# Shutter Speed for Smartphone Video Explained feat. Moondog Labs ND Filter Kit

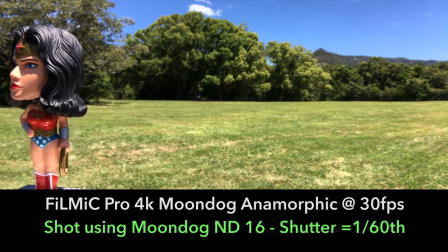254s
Here is a shot I filmed at 30 frames per second with a shutter speed of 1 60th, and you can see we get nice natural motion blur.
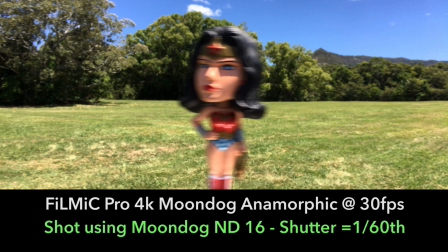261s
And if I freeze the frame, this motion blur becomes obvious. Here is the same shot filmed with a shutter speed of 1 500th of a second.
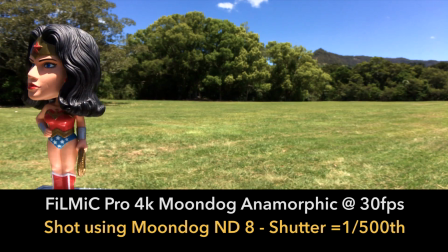268s
You can see that we lose the smooth motion blur, and we get a much sharper yet more jittery shot.
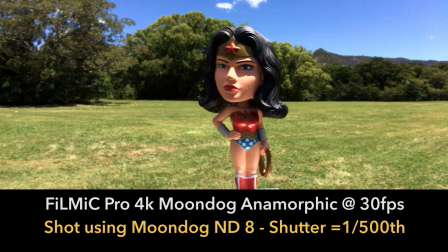273s
If we freeze frame, you can see how much sharper the motion is on a frame-by-frame basis.
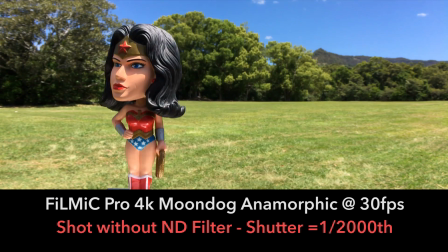279s
Lastly, here's the same shot with a shutter speed of 1-2000th of a second.
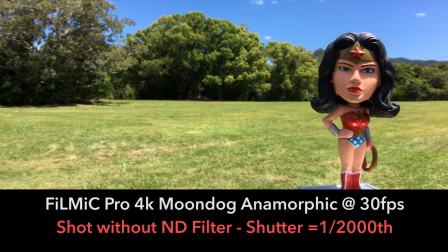283s
Each individual frame is even sharper as it's only been exposed for 1-2000th of a second.
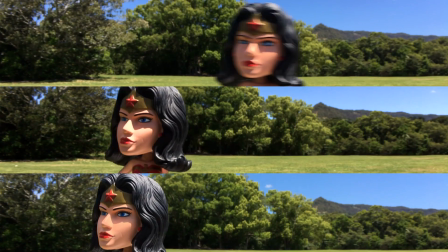289s
This is great if shooting sporting events where you want to be able to extract ultra-sharp still images,
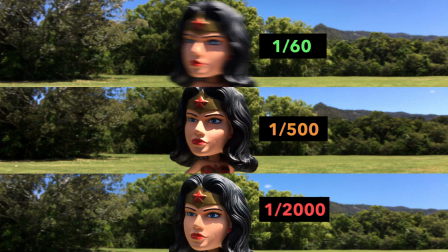294s
but in terms of its representation of motion, it just isn't what we associate with the film look.
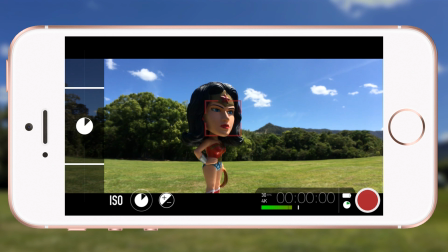299s
However, if I simply reduce my shutter speed to 1 60th of a second in Filmic Pro in daylight conditions,
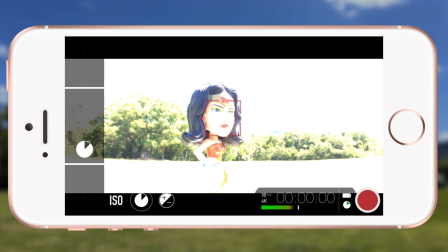305s
the shot is completely blown out even with the lowest ISO selected and not having a lens with manual aperture we can step down, we have no choice but to shoot at an incredibly high shutter speed to achieve correct exposure.
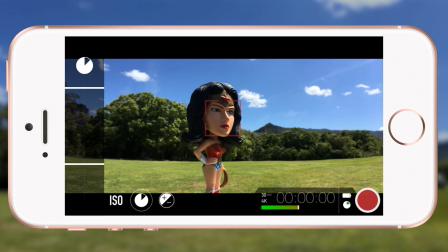317s
And this is why ND filters are invaluable for bright conditions. If I attach the ND16,
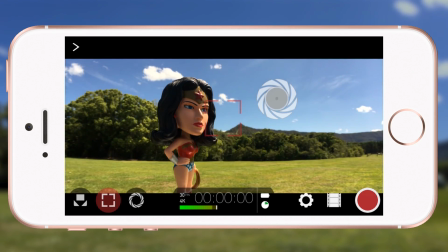324s
I reduce the amount of light entering the iPhone lens by 3 stops and can lock in the perfect shutter speed to achieve beautiful filmic motion even in sunny conditions.
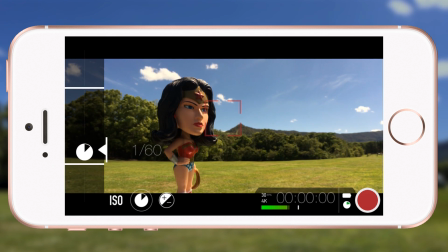333s
The great thing about the Moondog ND filters is that you can screw multiple filters together to cut out even more light.
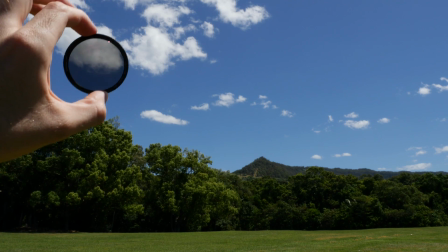339s
So that is ND filters in a nutshell.
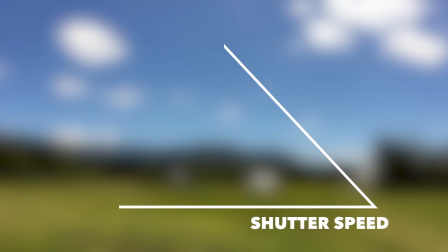341s
Incredibly powerful for all filmmakers, but especially for smartphone filmmakers who are deprived of one element of the exposure triangle,
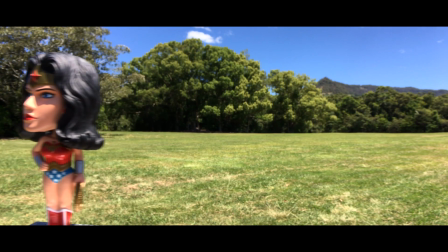349s
namely aperture, but who want to capture the cinematic motion blur that results by maintaining the correct relationship between frame rate and shutter speed.
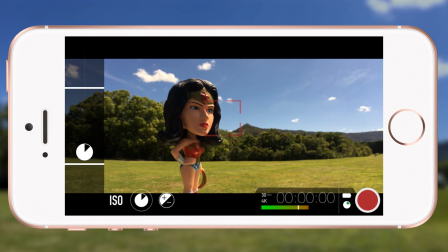357s
If you enjoyed this video, please like, share and subscribe to Epic Tutorials for more. And I've linked to Moondog Labs in the description if you want to find a filter kit for your shooting setup,
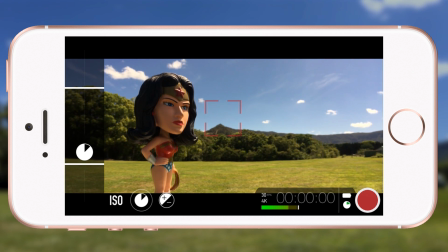366s
as well as a link to Filmic Pro on the App Store if you want a professional video solution for iOS or Android. My name's Elliot Fitzroy and you can connect with me on Snapchat,
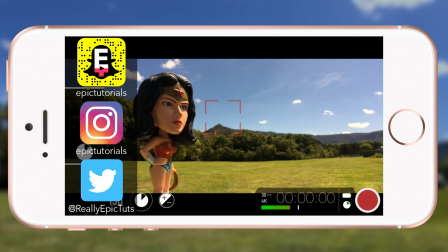376s
Instagram and Twitter to talk smartphone media production and I'm happy to answer any questions in the comments filled below. Thanks a lot for watching.